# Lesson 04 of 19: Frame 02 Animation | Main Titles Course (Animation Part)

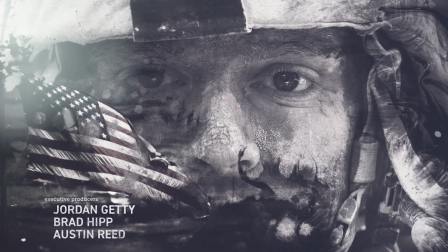Welcome back to main title animation. This is frame 2, scene 2. This frame was created as the inspiration for the rest of the style frames.
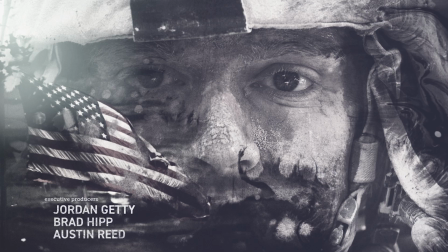So again, the pressure was on for frame 1, scene 1 animation, but for this frame, we've really got to push the animation as well to sell the title sequence.
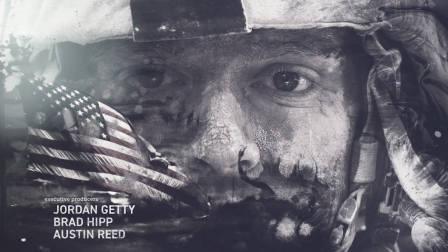But I think it'll go fairly quickly. This is more of a straightforward scene to animate. The imagery is already very powerful, and it just comes across as a scene that'll be fairly easy to animate.
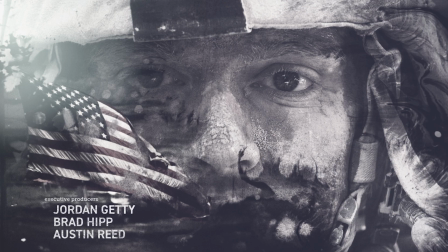So let's dive in and animate scene 2.
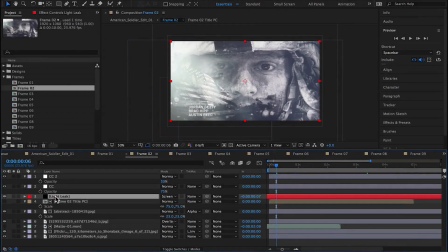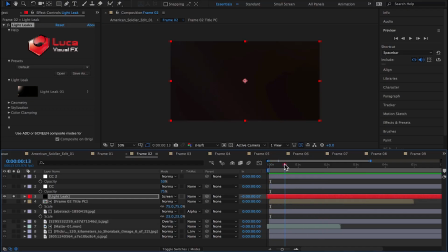So immediately I'm beginning to revise and tweak the light leak.
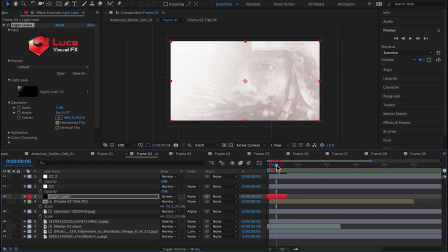This is a plugin from Luca Visual Effects called Light Leak. I use it quite a bit.
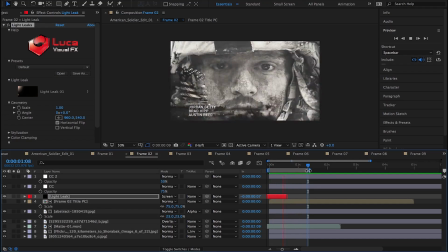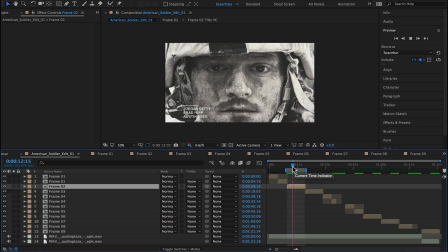And you can see that the ink that was already in the After Effects timeline from the design phase already works.
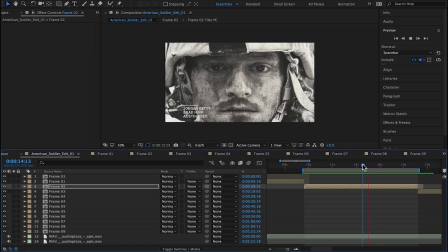So here I'm finding a point in the music, and this is a point that something needs to happen in the animation.
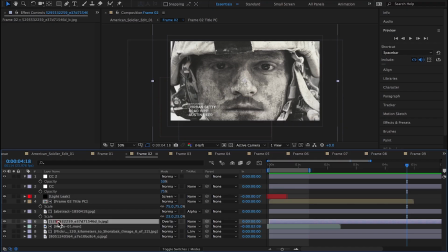I'm hitting the period on the keyboard to preview the sound.
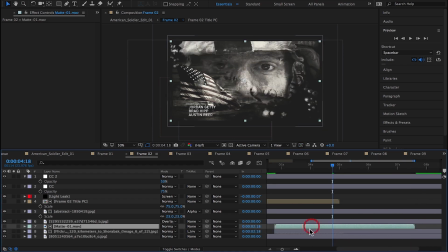Back in the composition, I'm
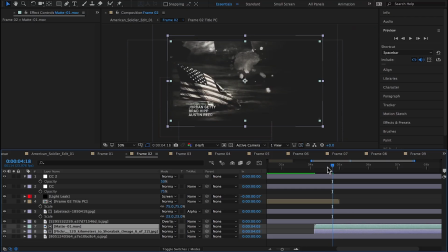dragging the ink effect further down in the timeline where the sound hits. Because I'm thinking that it might be cool to reveal the soldier at that point.
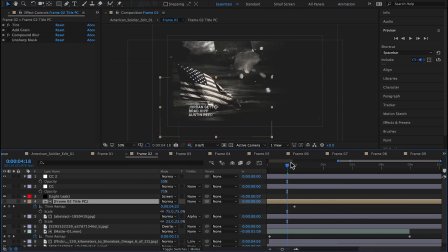And possibly before we see the soldier, we could see this American flag
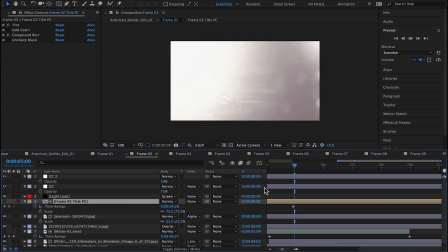possibly slowly blowing in the wind.
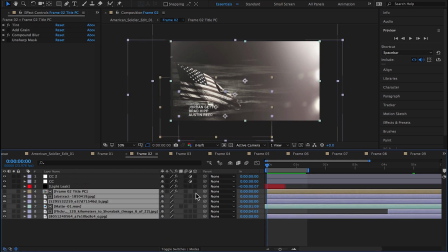So making all the layers 3D and adding a new 35mm camera.
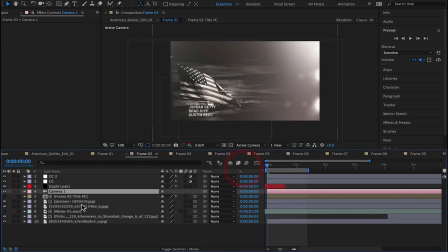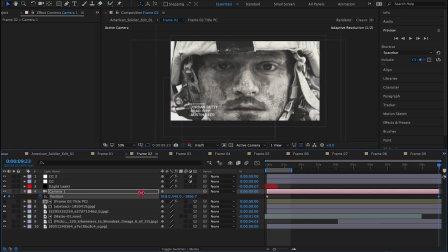And doing a slight move side to side in the scene.
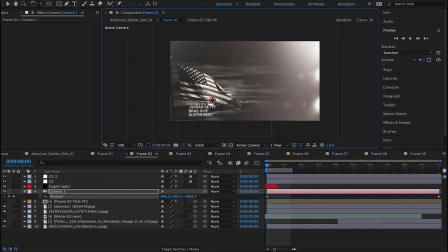You could just as easily animate all the layers.
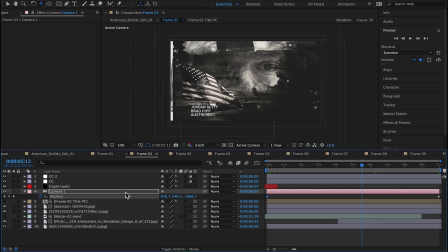You could parent the layers to a null and animate the null side to side, but typically I find that creating 3D layers and then just animating a camera gives me more control over the scene.
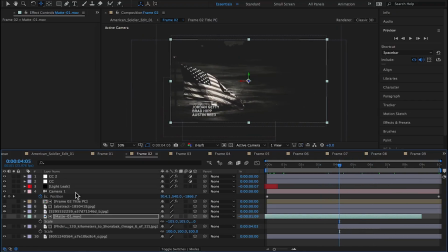I didn't like the placement of the type, and that type was placed there in the design.
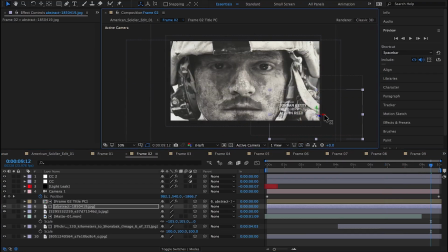But oftentimes when animation starts, it's revealed that certain elements may not work they originally were in the design.
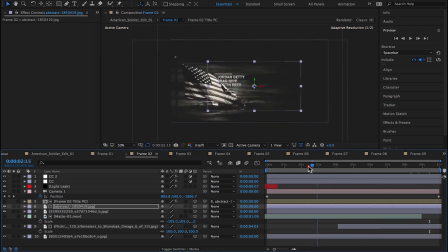In this case, the type has to be moved because it's going to be revealed over the soldier's face,
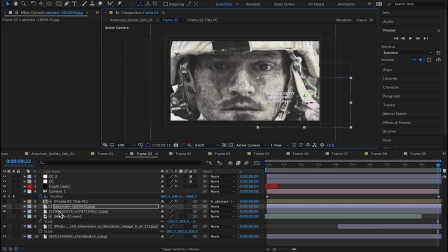and the flag will probably be gone at that point.
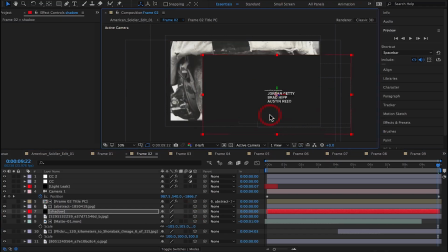The soldier's face is such a light colored image that it's hard to see the type.